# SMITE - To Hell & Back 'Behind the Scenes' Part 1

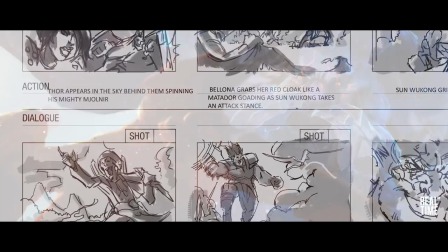0:02 Our vision was to explore a vast variety of emotion within each character. We didn't want to create a trailer that holds your hands through the entire thing. I think that was definitely a conscious decision, wasn't it? It was like, don't take the view for a fool.
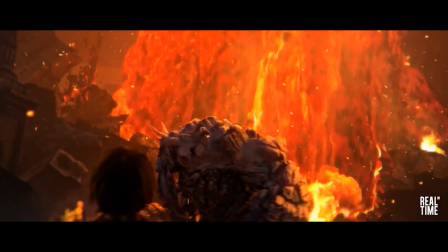0:15 And you want them to be asking questions all the time. The first time you see Belon's eyes shimmer, it's like, what is that?
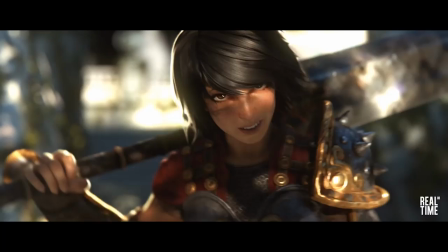0:21 First time you see the fire giant, it's like, why are they there? You're almost asking the viewers like, trust us with this one.
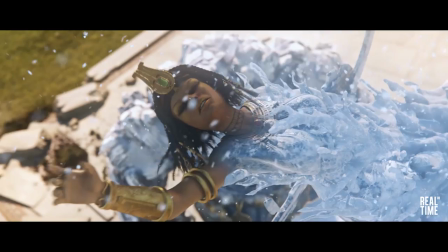0:26 This doesn't make sense yet. Stick with us by the end of the trailer. and when it's nearly four minutes, by the end of the trailer, all the pieces will come together and you'll know what you've watched.
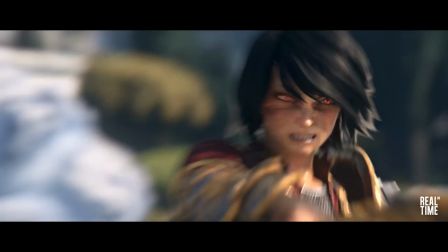0:34 There's a moment when the fire giant screams out with rage, it cuts through to Bologna's eyes, burning with rage as well.
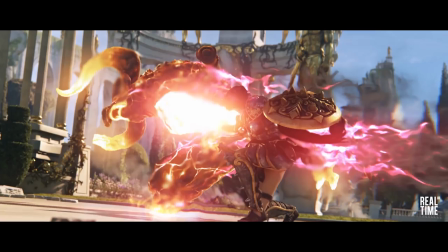0:40 That's the point in the trailer where it goes from playful to absolutely just downright evil.
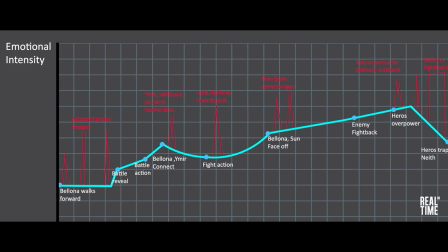0:44 And those kind of connections between the two environments, even though they're separate timelines, the connections visually between the two emphasise the story.
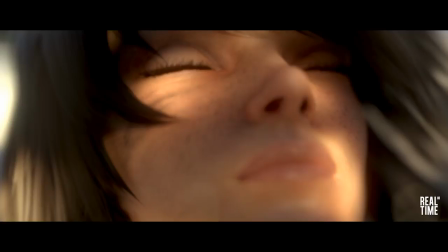0:51 At the beginning of the trailer, it's at its most contrasting. So Bologna's at her most peaceful and the fire giant's lair is kind of at its most fearsome.
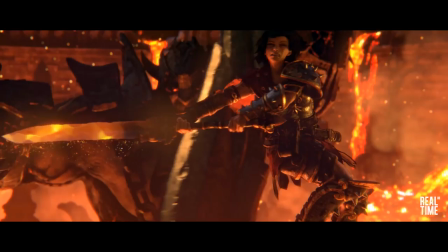1:01 And towards the end of the trailer, those two timelines, from a mood point you get closer and closer.
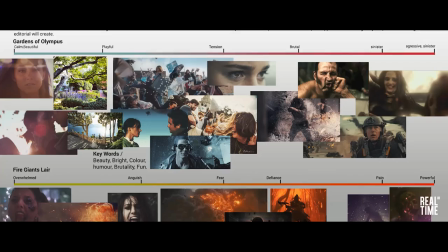1:06 So at the final exchange, as Bologna buries a hammer into the fire giant, Thor gets stabbed in the back.
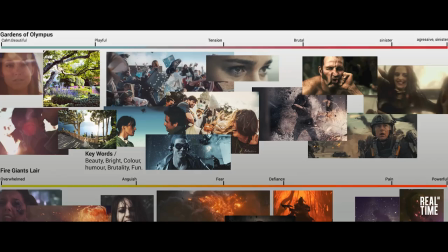1:12 So all these kind of things were purposefully laid out throughout the trailer to that end point, just to keep you intrigued and keep the woman to watch.
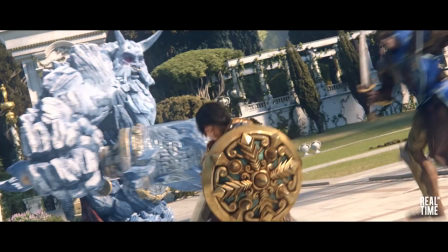1:20 We had this idea of this epic battle scene that consisted of all of the gods.
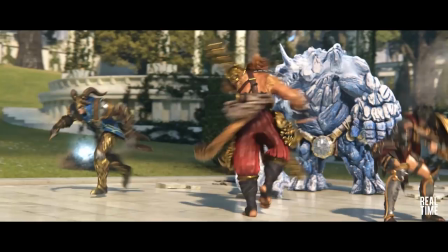1:26 We've got that one shot,
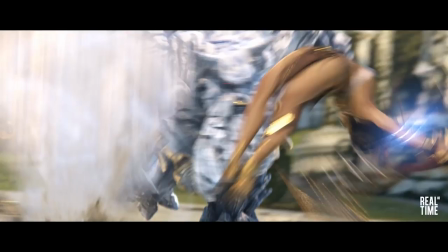1:27 all the characters are on screen at once and we didn't want to get that kind of pull through moment where someone gets hit and stands back and waits to go back in.
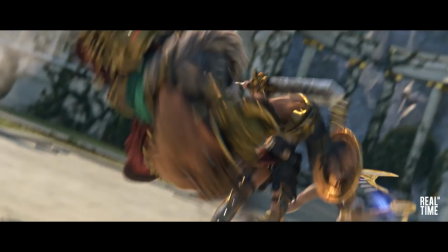1:35 It isn't just combat for combat's sake, you can pick any character in that shot and see what their intention is, how they try and act in that and what the payoff is.
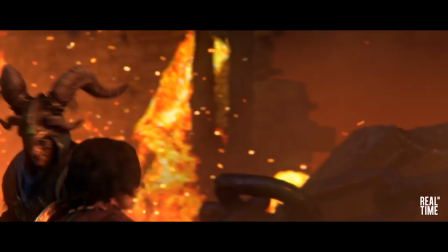1:46 I mean it's all about the facial expressions. From the beginning,
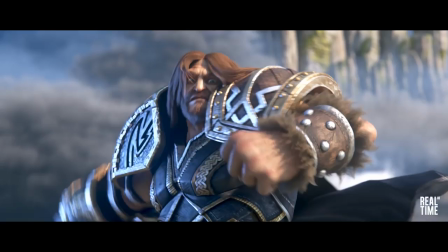1:50 we just wanted the characters to act and to perform and the only way that you know that this person's on this person's team at a certain point is the way that they look at each other.
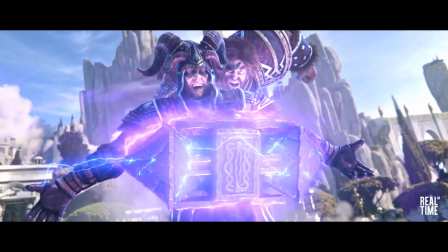1:59 That is such a difficult thing to do. So when you see Loki in the gardens, he's how you'd expect him to be. He's cocky, he's arrogant, he's sinister, but when you see him in the Fire Down Slayer, he's kind of, he's just looking after himself.
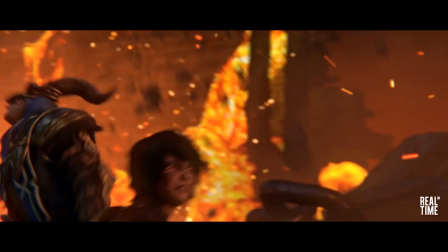2:10 He's kind of a wimp almost at some points, you know, he kind of, he runs away from the danger. He's trying to save himself.
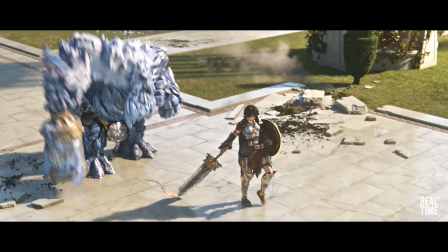2:15 So it's getting those kind of multi-placitive sides to the characters, making a three-dimensional involvement, just conventional.
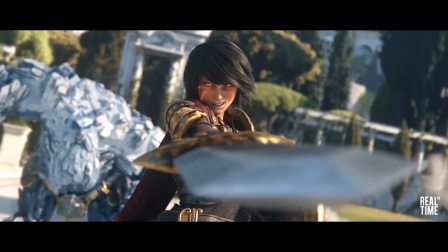2:21 That was the main aim, to give each character a meaningful story arc.
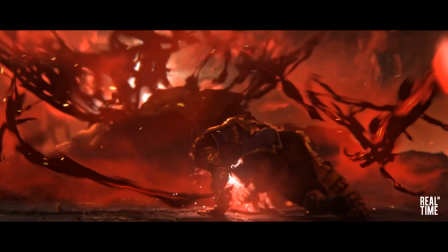2:24 We're not just portraying the emotion of the characters, they've acknowledged that we've captured a mood that they're very aware of experiencing playing the game.
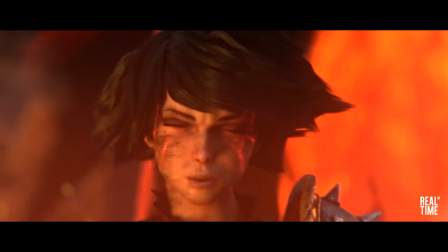2:32 You know, if you watch this trailer, I defy you not to have an emotive response to it.
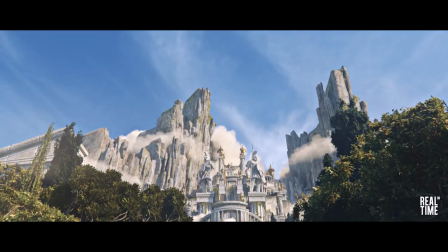2:37 It feels established, and it feels deep, and we carry on to open people's eyes up to realising how big the game actually is.
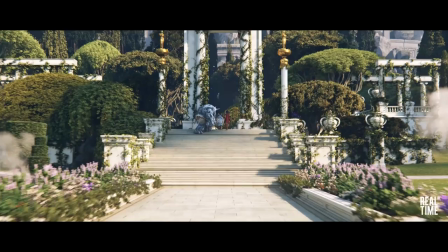2:46 I think it's really got its own identity and it feels like something that's standalone in terms of it's got humour,
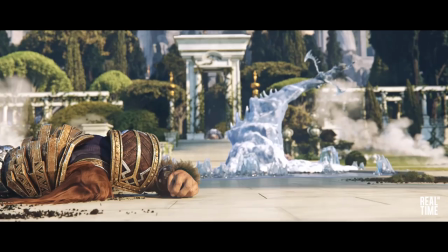2:52 it's got attitude and it's got a little bit of swag to it as well with a cool track and that's what I'm most proud of for this trailer.